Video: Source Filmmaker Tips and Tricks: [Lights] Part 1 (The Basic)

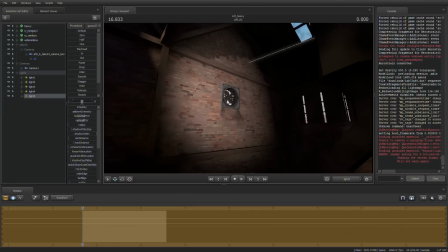[12:25]
We don't have to do very much in order to make this work for us,
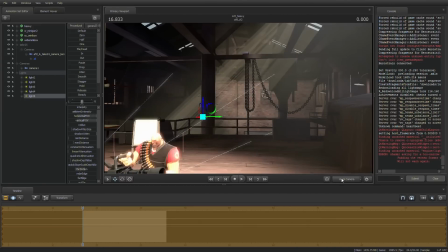[12:29]
but I'm going to add a light back here because I think back there could definitely use something.
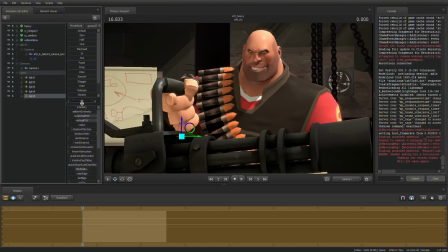[12:35]
We're going to disable the shadows so we don't add any unwanted shadows over around here. I'm going to bring the light down almost all the way, and I think that's pretty good. You can see the individual bricks,
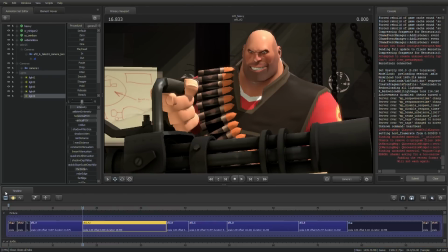[12:50]
and that's kind of what we want, because that gives you more of a depth. It gives you more fidelity in the background. So I think that's how this scene is going to be lit, but there is one more very important thing to add to lighting.
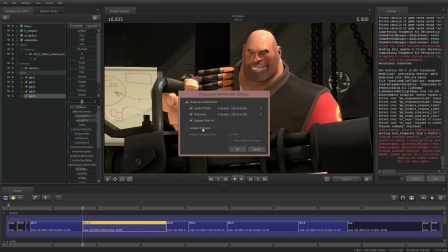[13:06]
You want to go into your render settings and check ambient occlusion.
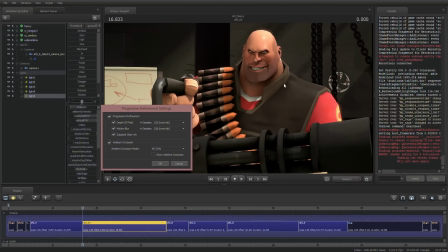[13:11]
Now what this ambient occlusion does is it adds little black dots all over your scene.
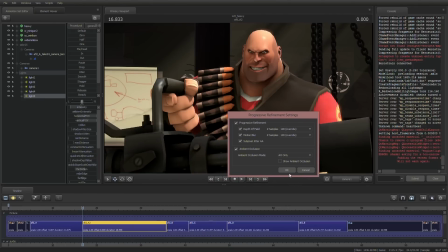[13:16]
You're going to be able to see them no problem. And they usually don't look very good at the very beginning.
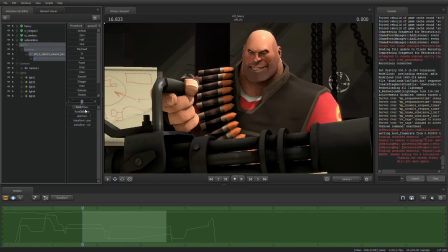[13:22]
So that's why we created a new camera. The old camera only has field of view, focal distance, and aperture visible. I don't remember exactly how to make all the other functions visible, but with this new camera that doesn't really matter. So we're going to go to our render settings, make sure ambient occlusion is checked, and then I'm going to click show the ambient occlusion.
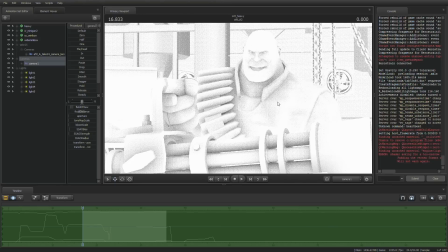[13:41]
That'll give you a very nice view of exactly what the ambient occlusion is doing in the scene.
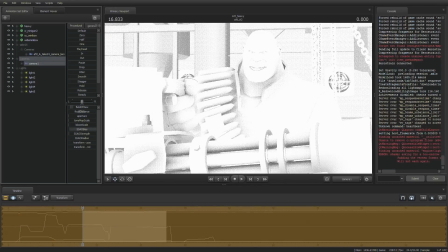[13:47]
So we have bias, strength, and radius. Bias, I don't know exactly how to explain what it does, but the lower your bias, the more easily pixels will be seen. Not pixels, I mean geometry will be seen. So you want to bring that up just a little bit.
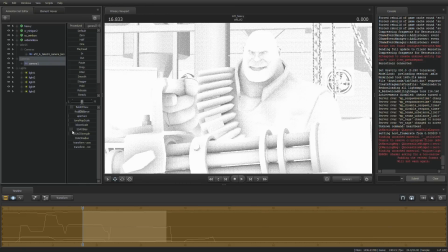[14:07]
Bringing it up too much can mess up the ambient occlusion, but just keep it at a nice good level. Usually the default isn't high enough. So then you want to bring the strength up. Strength should be up just a little bit more than it is as well, but the radius is what you want to bring down.
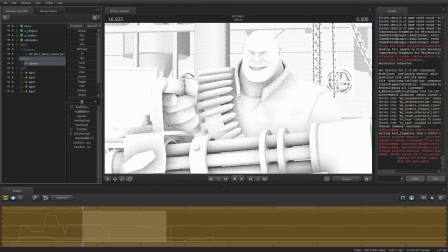[14:27]
See, then you don't want the ambient occlusion to fill everything, otherwise you're going to significantly increase render time and decrease playback speed.
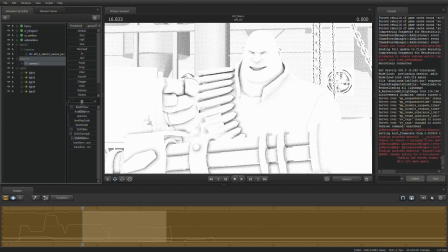[14:37]
So you want to bring the radius down just enough to give you that good definition there. We're looking at the minigun right now, because ambient occlusion isn't much of a thing on the heavy right now. So we're going to bring the strength up, down, just until we get that nice gray.
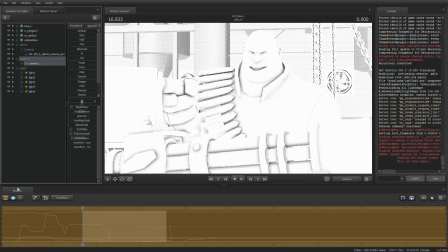[14:53]
We don't want it to be completely black, because black it kind of takes away from the actual lighting of the scene.
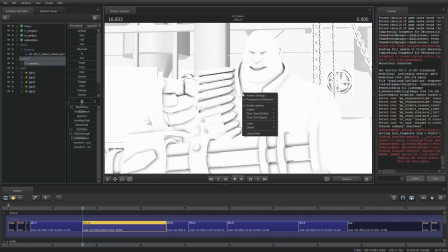[15:00]
So if we go and look at the final, it looks pretty good. It's all smooth. The ambient occlusion is looking pretty good right now.
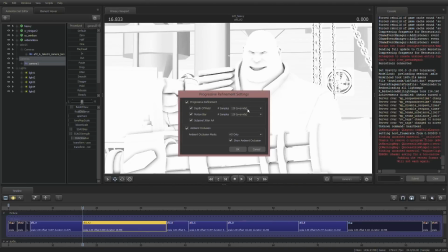[15:07]
And that's because the depth of field of motion blur is set to a higher than not number. So if we go to like down to 8,
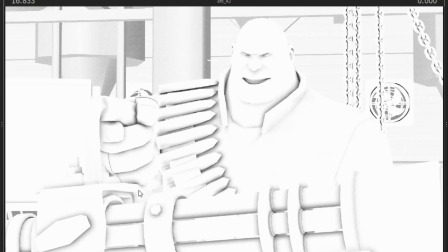[15:17]
you can see grain all over the minigun and all over the heavy's teeth and such.
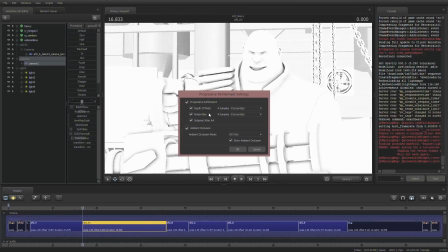[15:23]
In the background, you see all that grain over there. That's what the progressive refinement settings do.
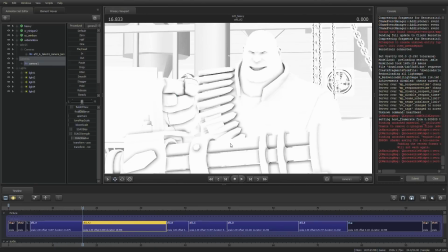[15:30]
128 is just a good number for me because it keeps it in bounds for what my computer can run it at.
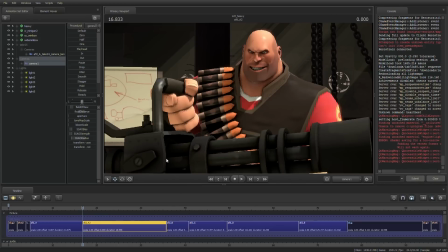[15:37]
So we're going to go back into render settings. We're going to disable the ambient occlusion so that we can just see how the scene is going to look with the AO. And I think that's looking pretty good.
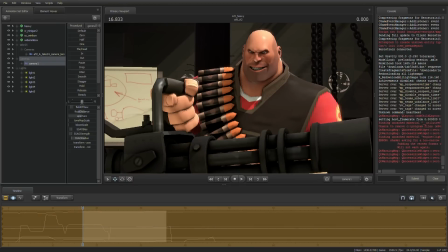[15:50]
And one more thing we're going to change. We're going to bring the aperture up. I think around halfway should do for the size of this room. And then we're just going to bring the focal distance right onto the heavy's face because we want the heavy to be the focus of this scene.
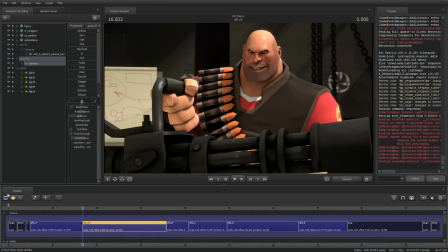[16:05]
So if we look at the final render, the background is blurry, the minigun is almost in focus, but the heavy is in focus. So I think that is a finished product.
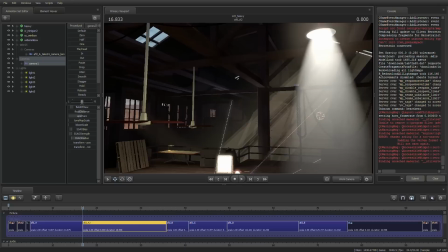[16:21]
So a few things I want to say about the lighting first off is that you should count how many lights we have filling the heavy in the scene.